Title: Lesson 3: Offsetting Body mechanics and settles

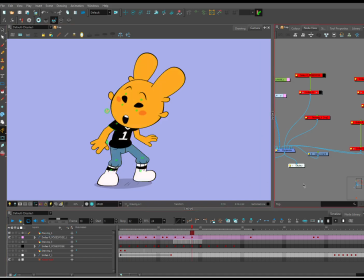4636s
So you can see what the difference of subtle is.
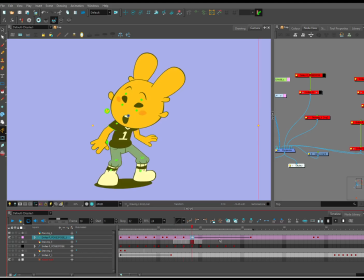Sorry, me and my brain had to search a little bit for what I was trying to say, but I found it. Okay. So ultimately, what are the times that happens in subtles?
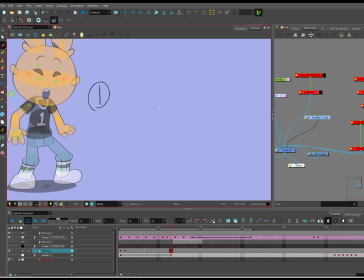4669s
And okay, maybe I do nitpick subtles a little bit too much, but let's just say this is your subtle. This is your last frame.
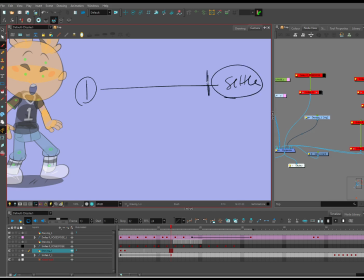4685s
Because settles, you are slowing to a stop, right? It is your... The train is on the tracks, it is slowing down. So most settles are generally, you know, half.
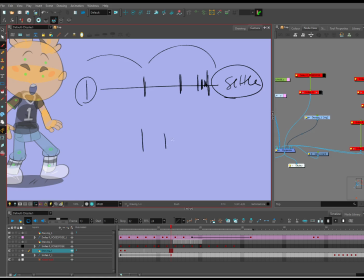4703s
Like, you know, you are visibly kind of making a gradient, getting, like, smaller and smaller and smaller. Sorry, that really peaked the microphone. I'm so sorry. I scared myself in my head by that word. But basically, you're slowing down.
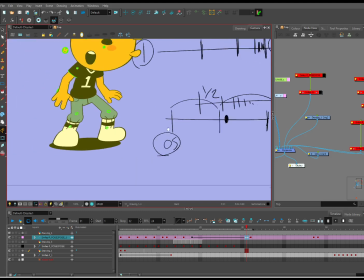4721s
So if I was to mimic this on my timeline, I would do something like this.
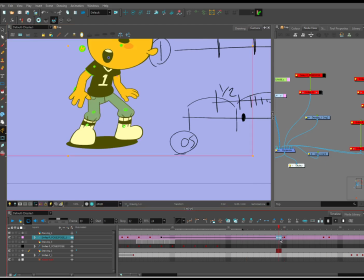Do something a little more, you know.
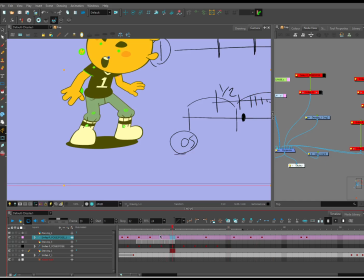I'm just gonna put all of this on too so you can see it.
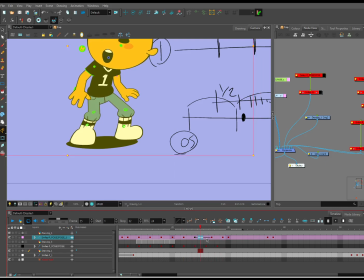4763s
I'll even add 2 more for good measure.
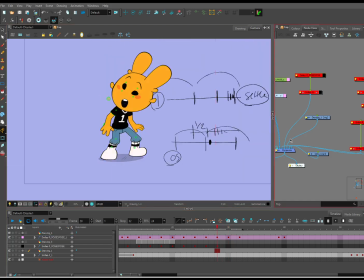4769s
Okay. So subtles are, okay, there we go. I should turn this
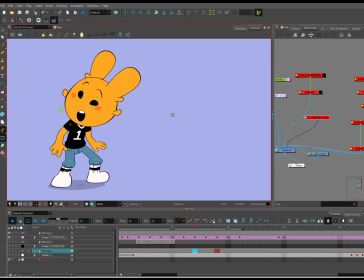So this settle was just me putting in basic, putting in basic timing, right? And you could maybe say like,
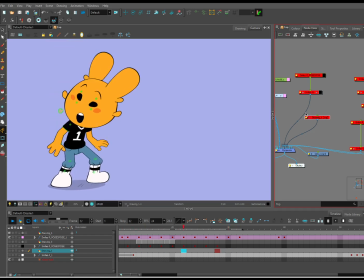4793s
I could adjust the secondary on the ears, but there's nothing about this inherently that is like wrong.
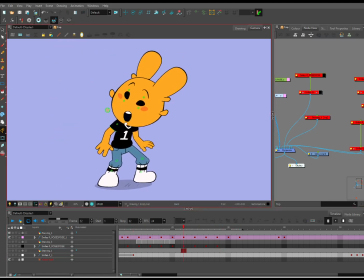4802s
But settles will for me at least, this is a personal opinion, all of the work that goes into your keyframes, all of the swash and the stretch, that adds to the appeal, don't get me wrong,
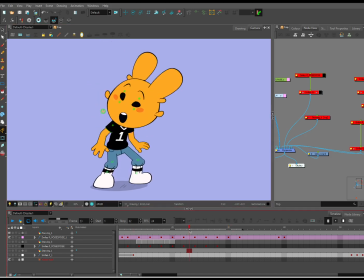4818s
but your settle can kill it if there is not enough in your settle. The settle is where the audience is going to see the digitalness, because the closer your frames are together, the easier it is to see the digital perfection of it.
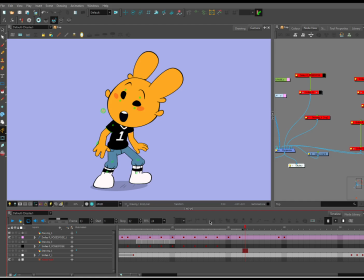4836s
That's just what it is. It's math. It's math. It's mathing the lines, right? Like, this is vector. This is vector. This is math. These are numbers, right? Zeros and ones. And I'm going to...
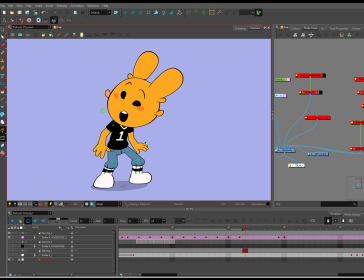4850s
What I do with my settles is I just break them down a little bit more to try to break up the math of it, basically. Because it waters it all down, and
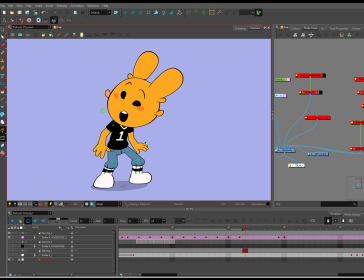4866s
I like to, for me, it's most of it's character acting, it's character animation. So I like to keep the audience's eyes on the face.